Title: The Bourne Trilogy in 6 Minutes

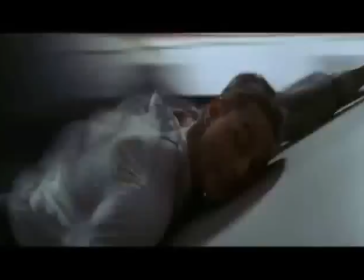(0:09)
By the end of the 1990s, action films weren't just spectacular, they were ridiculous.
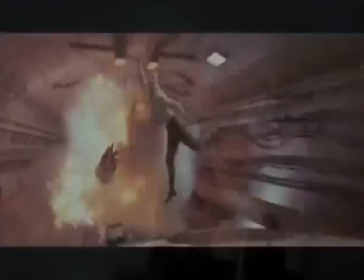(0:16)
Thanks to digital effects, action films were going more and more over the top.
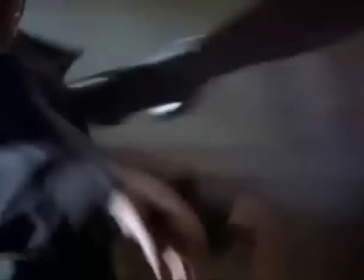(0:21)
And action heroes weren't just good guys anymore, they were invincible super warriors who could perform the impossible.
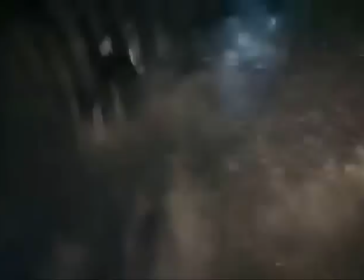(0:30)
So, while most action films were getting bigger and more absurd,
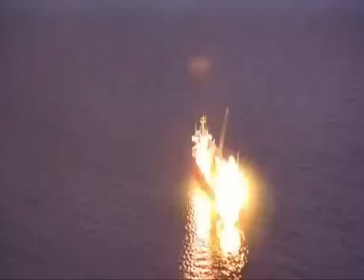(0:35)
in 2002, one film chose to go in the opposite direction.
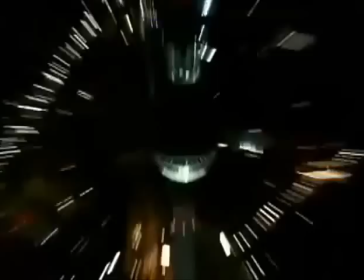(0:39)
That film was The Bourne Identity. In telling the story of a secret agent who has amnesia, both the original Bourne films and its far superior sequels were stripped down,
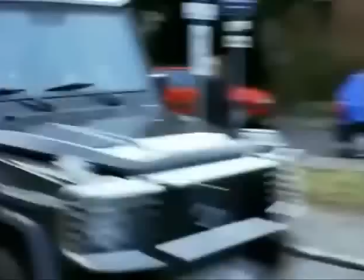(0:53)
straightforward action films that aimed for realism rather than spectacle.
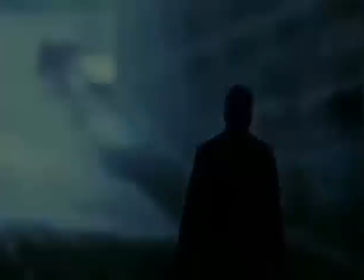(0:58)
Now, you can sit back and enjoy the Bourne films as political thrillers, but behind all the action, these are smart and subversive films that deal with issues of identity,
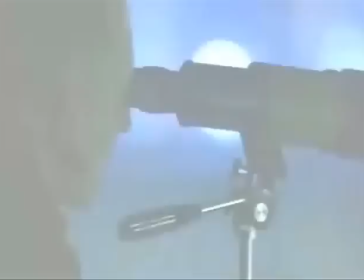(1:10)
surveillance, and what life is like in the post-9-11 world.
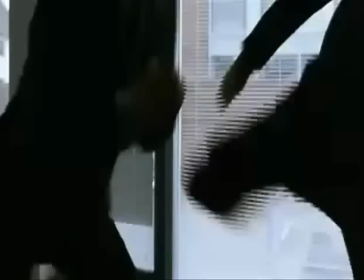(1:16)
How do the films do all this?
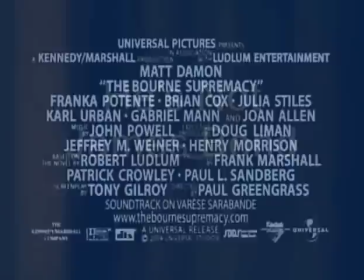(1:18)
Well, just give me a few minutes of your time, and let's go back and take a closer look at the Bourne trilogy.
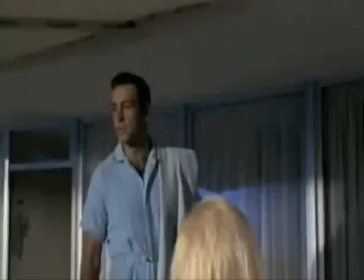(1:30) I admire your luck, Mr... Bond. Bond.
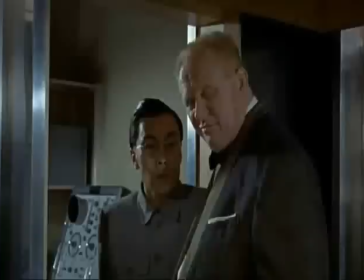(1:35) Bond. Bond. James Bond.
When it comes to globe-hopping super spies, most people think of James Bond.
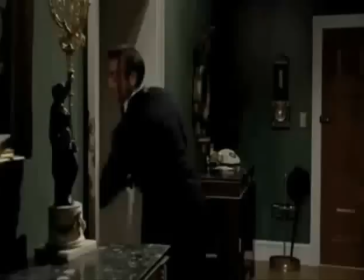(1:44)
Now, the world of James Bond was a fantasy world of cool cars, beautiful women, and slick gadgets.
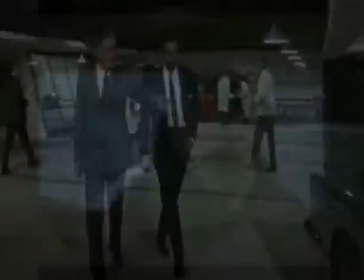(1:52)
But with Bourne, the filmmakers wanted their hero to be the opposite of James Bond.
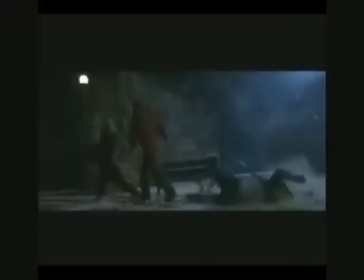(1:57)
They wanted the Bourne films to appear as if they took place in the real world.
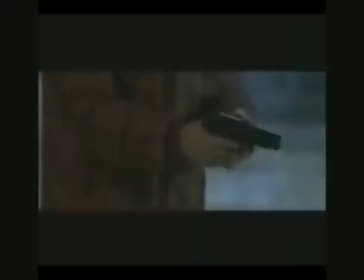(2:03)
So rather than looking like some traditional action film, director Paul Greengrass designed the Bourne films to look more like a documentary.
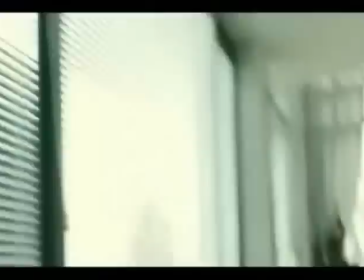(2:13)
The first method he used to achieve this sense of realism was the use of handheld cameras.
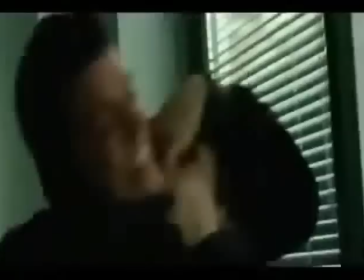(2:19)
Handheld cameras lent the film a sense of immediacy. The handheld camera also allowed greater mobility when filming the action scenes.
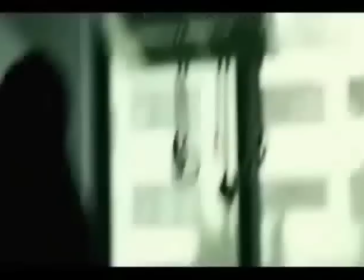(2:28)
These cameras put the audience right at the center of the action and gave the fight scenes in The Bourne Identity that feel that they were being captured rather than just being staged.
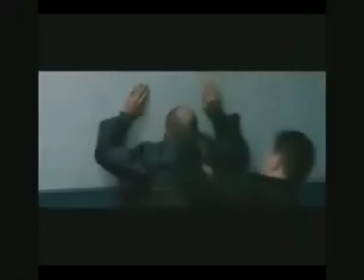(2:40)
Another method used in the film to create realism was the rhythm of the editing.
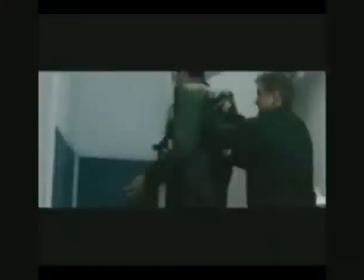(2:45)
Now the cuts in these films are deliberately abrasive because they interrupt the actions and the camera movements.
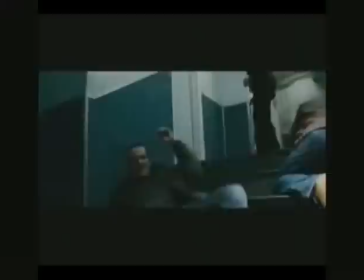(2:54)
Pans, zooms, and the movements of the actors are seldom even allowed to come to rest before the shot changes.
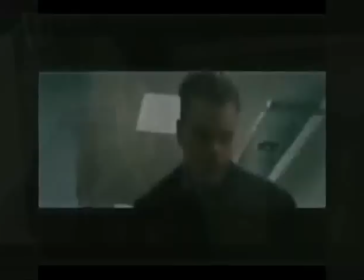(3:02)
So here there's no slow motion. There are no smooth transitions.
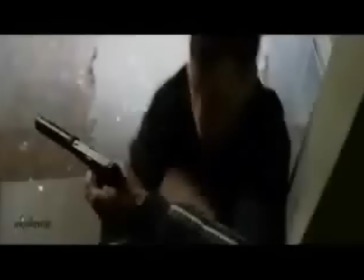(3:07)
Instead of the rhythm of the film being shot to cater to the viewer, Here,
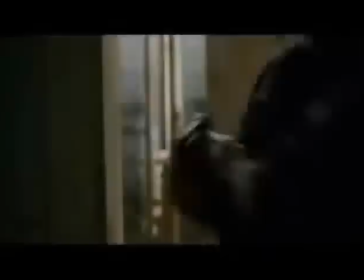(3:13)
the viewer has to adjust their vision to the rhythm of the film.
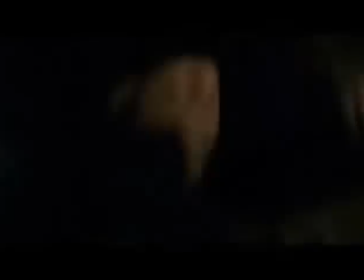(3:18)
Now this jagged editing style has led some viewers to criticize Bourne for being too shaky and jerky in their camera movements,
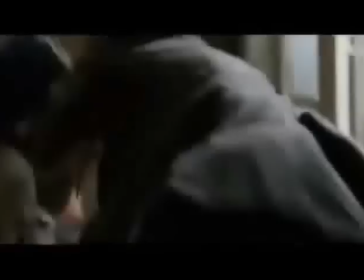(3:27)
and some have even accused the film of inducing queasiness. But for me, this is a part of the whole fun of the Bourne movies.
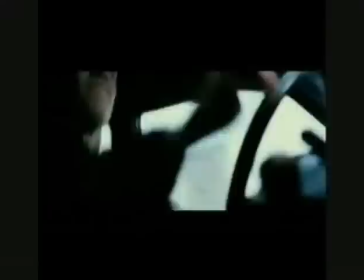(3:36)
They're not overly slick and graceful like the Bond films.
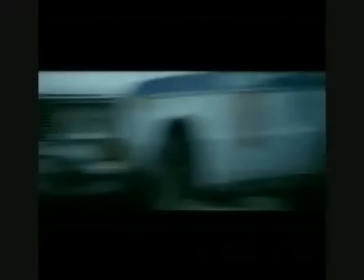(3:41)
When Bourne's in a car chase, the car isn't some slick black sports car, it's just a car.
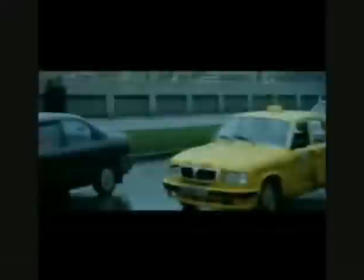(3:48)
When Bourne jumps off something and lands, he doesn't do it with cat-like grace.
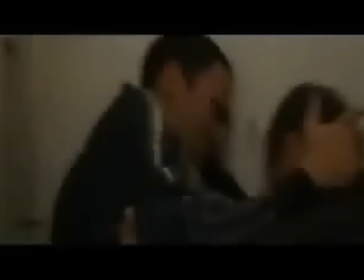(3:53)
When he lands on something, he really lands on it.
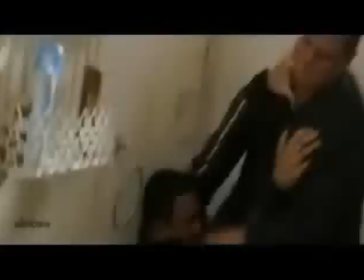(3:57)
And after a fight scene is done, Bourne may have survived, but he looks like he's in pain.
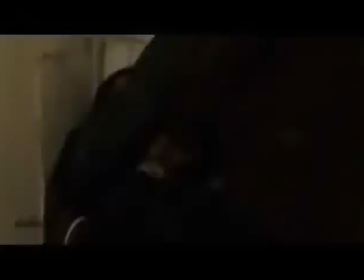(4:03)
He looks tired. So, unlike other action films,
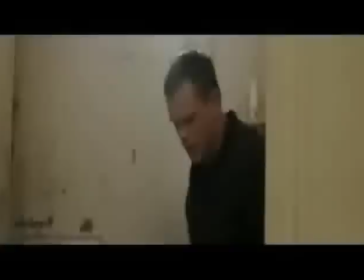(4:07)
this movie is designed to make you believe it's taking place in reality and that Jason Bourne himself is a real person.